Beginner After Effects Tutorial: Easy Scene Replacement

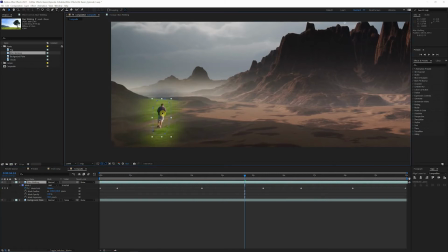[4:08]
So we can actually take this layer and just move him to where we want him, where we think he looks good in the frame. So I'm just gonna kind of match the horizon line up a little bit here.
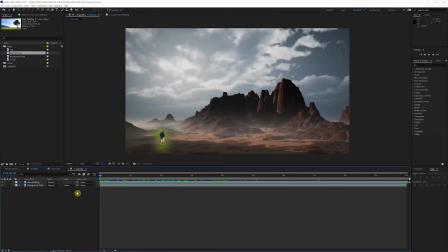[4:21]
Okay, so now that we have our guy positioned right where we want him in our final shot here, we'll come up to effects and presets, and we're just gonna type curves.
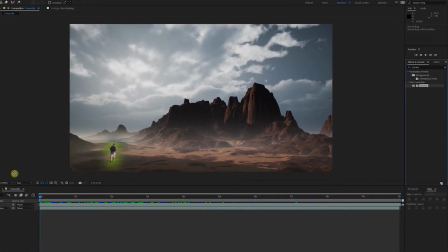[4:30]
And we're gonna try to match these two shots a little bit. So we'll drag this curves layer right onto our man walking shot.
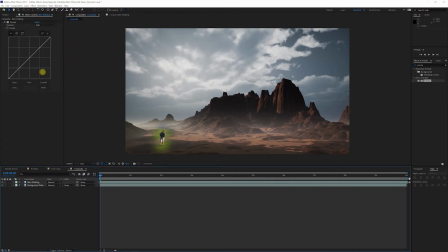[4:37]
And this is going to really depend on your footage, but here we're just gonna try to bring a lot of the green out of that, match it to the red hue of the sand,
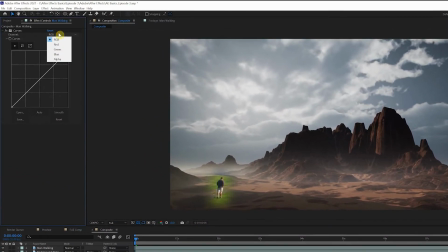[4:50]
and just make it look like it belongs. So we'll go ahead, come into the red channel, and just start by boosting that up.
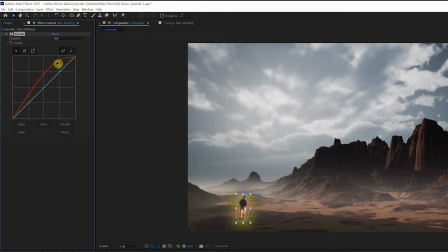[4:59]
boosted up pretty good. Now you can see we got quite a bit of yellow going on, so to combat that, we'll come in and just take the green away a little bit.
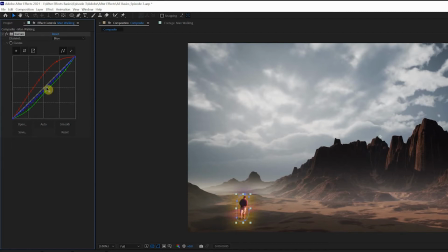[5:16]
The blue is really shining through now, starting to look a little purple. Okay, we're definitely getting closer to what we're looking for, but another quick way to really help out is to come back over to the effects and presets and type tint.
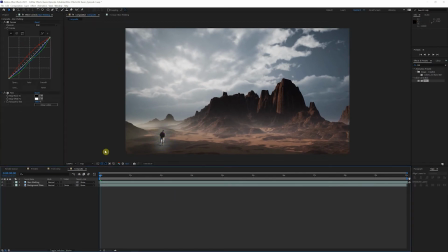[5:33]
Drop that on. That'll just make it black and white grayscale, but if we look at this right here,
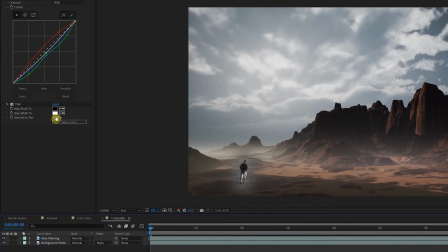[5:39]
amount to tint, that's at 100%, which means it's, you know, fully tinted, it's fully grayscale. So we'll just play around with this value. We'll bring it down to, say, let's try 70. That might be a little much. We'll try 60.
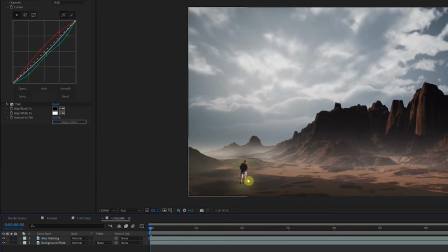[5:54]
As you can see, that really helps to just kind of blend him into the frame a little bit, especially when we're working with kind of a desaturated background. So we'll just keep adjusting the curves here until we get exactly what we're looking for.
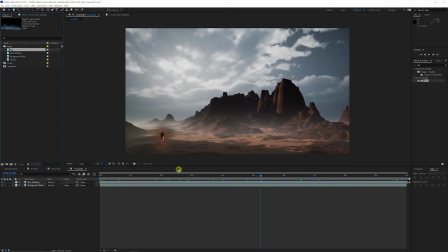[6:08]
All right, now that we have both of these shots matching a little bit better, we're gonna try to add a little bit of depth to this shot. So here we have some fog footage.
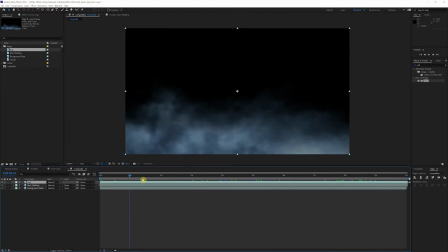[6:17]
If we just drop that right on top, you'll see we got some nice just rolling fog, but we got a black background here. So when you're wanting to get rid of a black background but keep the alpha channel, in our case that's this fog or this smoke, you want to come over to mode here, and this will bring up your blend modes.
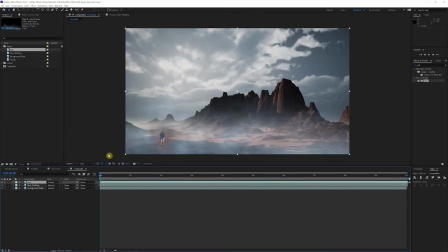[6:37]
And we're looking at the screen blend mode here. And that'll just get rid of that black background, but preserve that alpha channel. So as we can see, this is a little overboard, a little much, it's a little heavy.
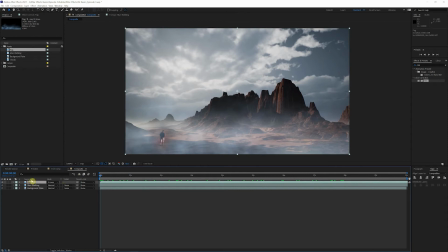[6:53]
So that can be fixed a few ways. If we want to click on this fog layer, hit T to bring up our opacity. We'll just bring this down to, say, 60. That'll definitely help to just kind of blend it in a little bit. But let's say we want to take this fog and put it kind of up by these mountains up here,
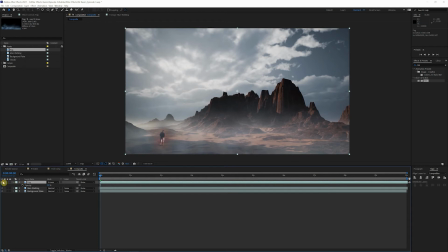[7:13]
or kind of just where the fog is already showing up in this picture. If we click on the fog layer, come up here to our pen tool, we can actually mask this fog layer.
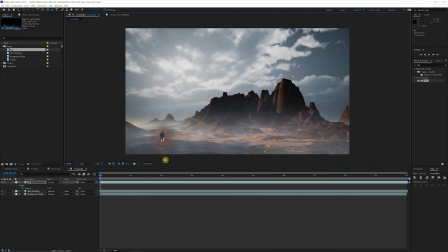[7:27]
So we'll just kind of mask out a general area of where we want our fog to be. So we'll go ahead, close this mask off. As you can see, we have a really hard edge here where the fog is ending.
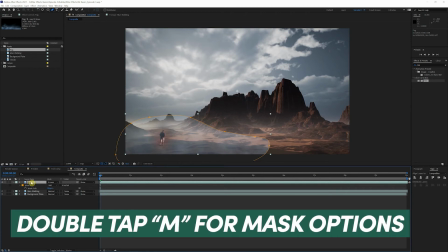[7:39]
So we'll just double click on the M key,
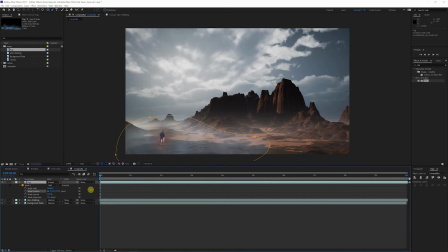[7:43]
bring up our mask properties, and we'll just feather that real nice right there.
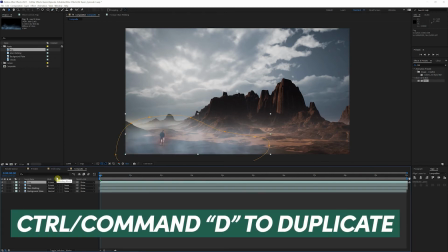[7:50]
That's looking good. So if we click on our fog layer, Control D on the keyboard, Control or Command D, that'll duplicate our fog layer.
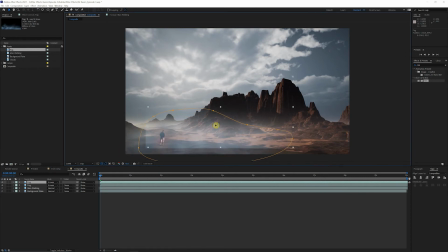[7:59]
And we'll just grab that layer and move it up toward these mountains. Now you see our mask needs a little bit of adjustment here just to get rid of those harsh edges.
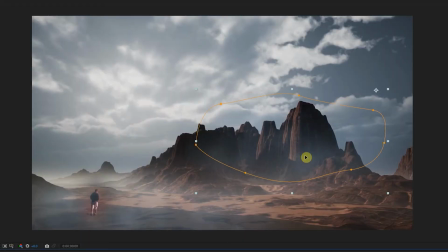[8:10]
So we'll just click, we'll just adjust this to where we want it, right up near these cliffs.